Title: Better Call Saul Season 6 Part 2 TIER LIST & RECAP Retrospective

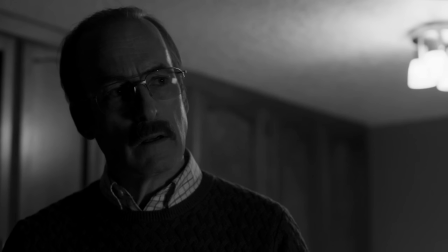As we saw throughout all the previous Gene scenes, Gene felt like a hollow shell of his former self, as he hated having to isolate himself due to being such a normally social guy. We've seen hints at Gene wanting to revert back to Saul, as he clearly misses it. Now, having to handle the Jeff situation on his own is a perfect excuse to do what Gene always wanted to during his time in hiding,
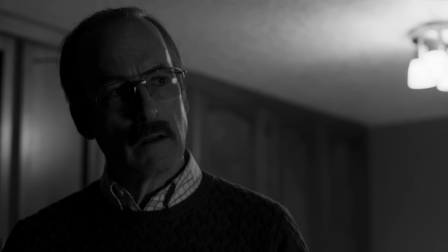to bring out the Saul Goodman and Slippin' Jimmy in himself in such a way that he feels like he's reliving the glory days.
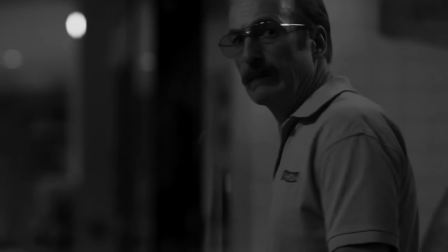He's like an addict who's addicted to conning, and this is giving him a perfect excuse to relapse even if he knows that he shouldn't due to it putting himself at risk.
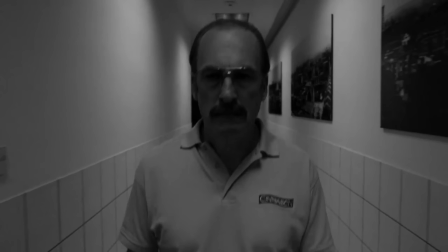So Gene plans on robbing a clothing store with Jeff as their first con,
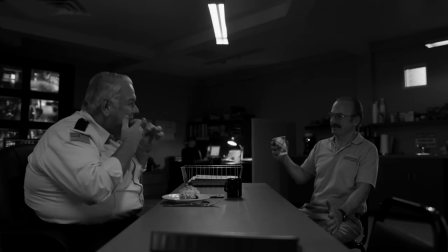with the first step being getting on the good side of the mall security in order to distract them for as long as he can in order to give Jeff a time frame to work in while robbing the store.
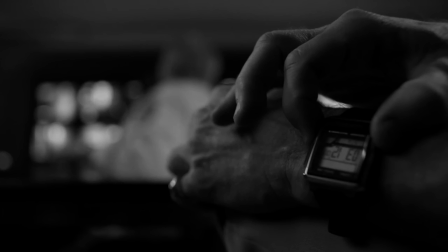While Frank eats a Cinnabon, Gene secretly times him on his watch and does this over and over again in order to get an average time that it'll take, which will be the window that Jeff has to work in.
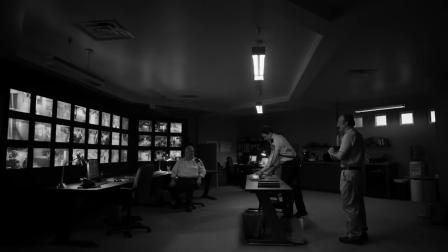I really do like both of these mall cops, Frank and Nick, even if watching Frank, played by Jim O'Hare,
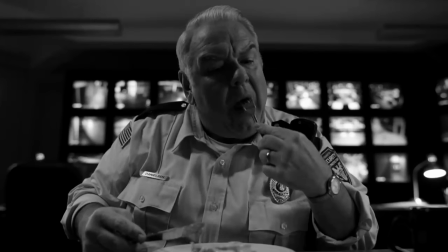eating Cinnabons over and over again really starts to get on my nerves due to all the eating ASMR that we gotta deal with in this episode.
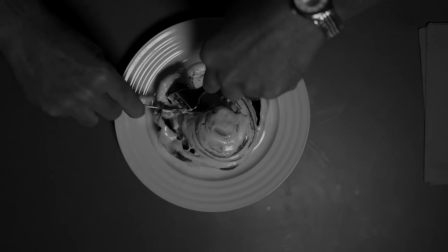That being said, this has to be some of the best advertising that Cinnabon has ever gotten, as I instantly crave a Cinnabon every time I watch this episode. Not sponsored.
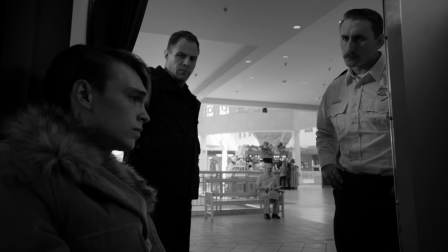I like how Nick is the same mall cop from the season 3 Gene scene, when Gene yelled at the thief getting arrested to get a lawyer, which Nick mocks him for in this episode.
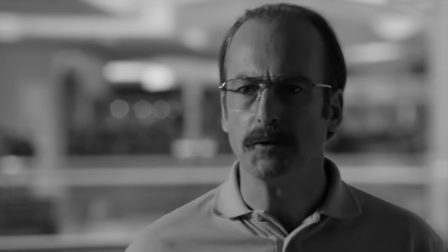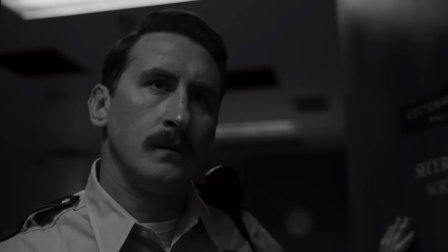Yeah, I remember you. Get a lawyer!
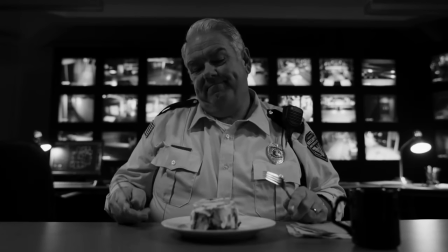Gene starts giving the mall cops free Cinnabons under the ruse that he's thanking them for calling an ambulance for him during the Season 4 Gene scene, and then continues to regularly bring them more after each shift in order to grow rapport with them and become their friends.
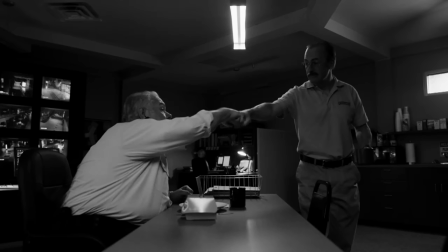In order to bond with Frank, Gene even starts reading up on local sports in order to be able to create conversation with him.
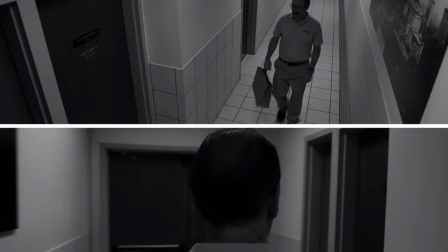I also really like this montage that we get of Gene as he goes to visit the mall cops day after day.
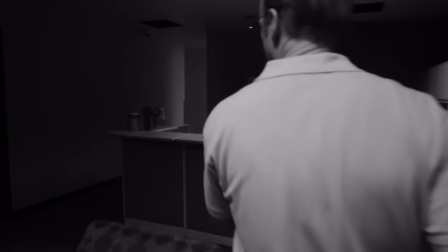I swear, the creators can make any mundane activity feel exciting by creating a montage out of it.
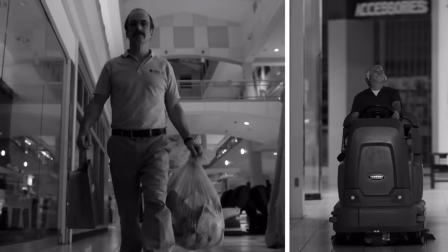We also get a few more references to previous Gene scenes, such as Season 2 with Gene walking past the janitor every time he brings the Cinnabons to the mall cops,
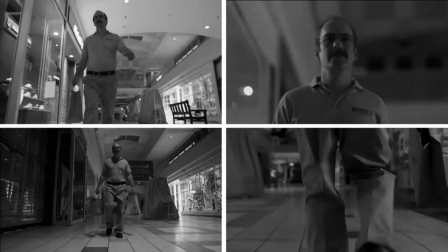even with us seeing a glimpse of the SG was here carving as well. They even got the rights to use the Mission Impossible song, Jim on the Move, which fits perfectly with the montage,
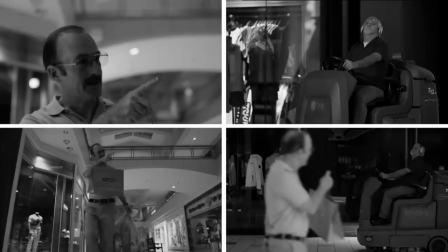along with the fact that the name of the song obviously references Jimmy being on the move, hustling cons again.
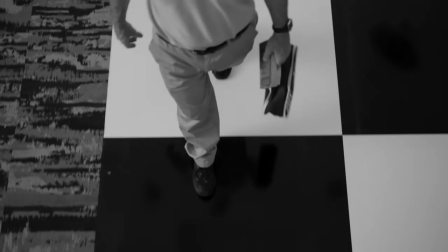Now, the next step in the clothing store heist is for Gene to count out the steps that it takes to get from
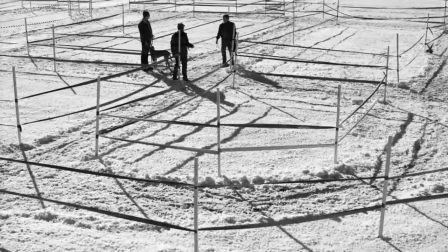one rack of clothing to the next in order to set up a perimeter in a field for Jeff to practice in.
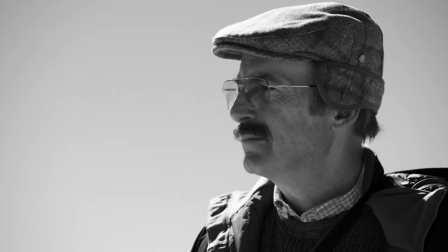I absolutely love the rhymes that Gene creates in order for Jeff to remember which order to grab the expensive clothing in.
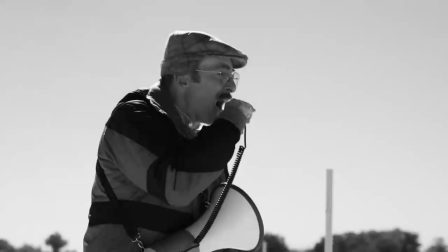It's so catchy that I still remember most of them without even having to think about it, just further showing how this really could work to some extent.
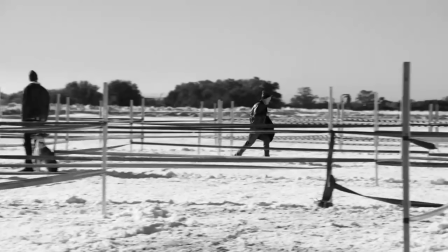The part that doesn't quite add up though is the fact that Jeff only has three minutes to grab all the clothes that he can,
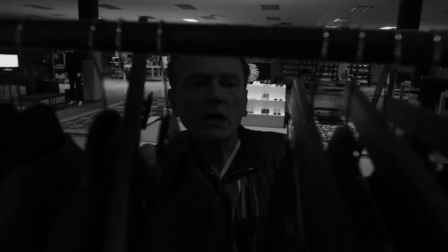when in reality, when Jeff's actor Pat Healy actually did the entire run in one go, it actually took him about 10 minutes to do so.
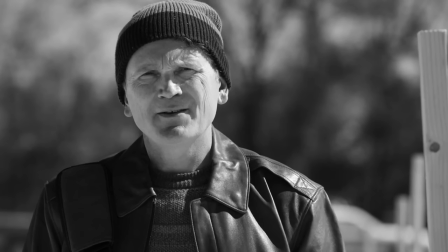Now when Jeff starts getting doubts about the whole scheme, Gene pressures him into it by implying that he's too chicken,
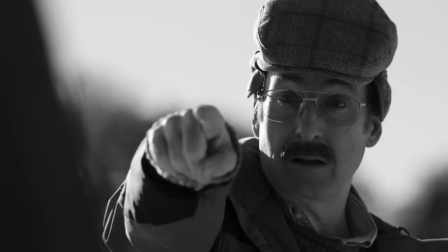along with motivating him by referencing how rich Walt became after working with him.
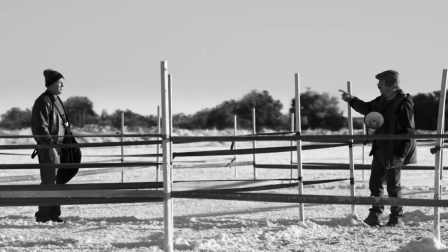Gene, however, obviously only tells Jeff the upside to the money that Walt made, while leaving out all the negative details that actually happened to Walt as a result of that in the end.
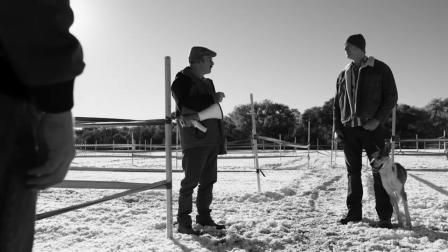After Jeff's friend offers to step up to take Jeff's place, Jeff finally caves and agrees to go through with it.
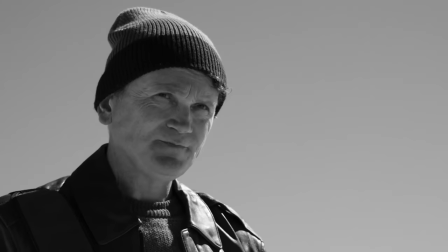I also really like how Jeff clarifies how he never said he wouldn't do it, but that he just had some questions about the logistics of it all, which has gotta be a reference to Jesse once telling Walt the same thing during Breaking Bad.
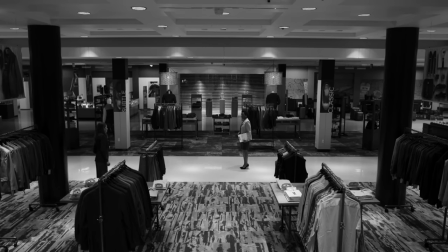We now cut to the evening of the con, and get some subtle foreshadowing of what's to come from the manager of the clothing store noticing a scuff mark on the floor, requesting to have it polished,
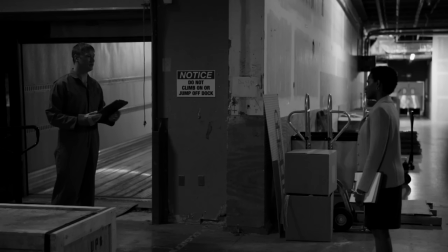meaning that it'll get slippery. The manager gets informed of an unexpected delivery, with Jeff's friend Buddy posing as the delivery man.
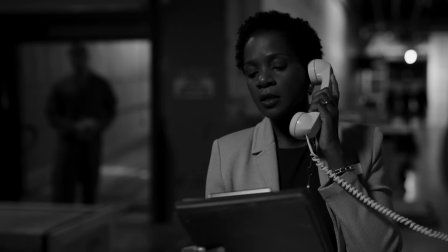The manager calls who she thinks is his superior, when in reality it's Gene on the other side.
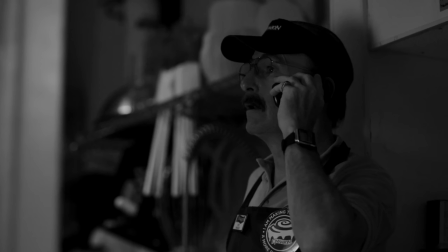Gene takes the call in the back room of Cinnabon and stays vague enough while his co-workers are around in order to not raise any suspicion.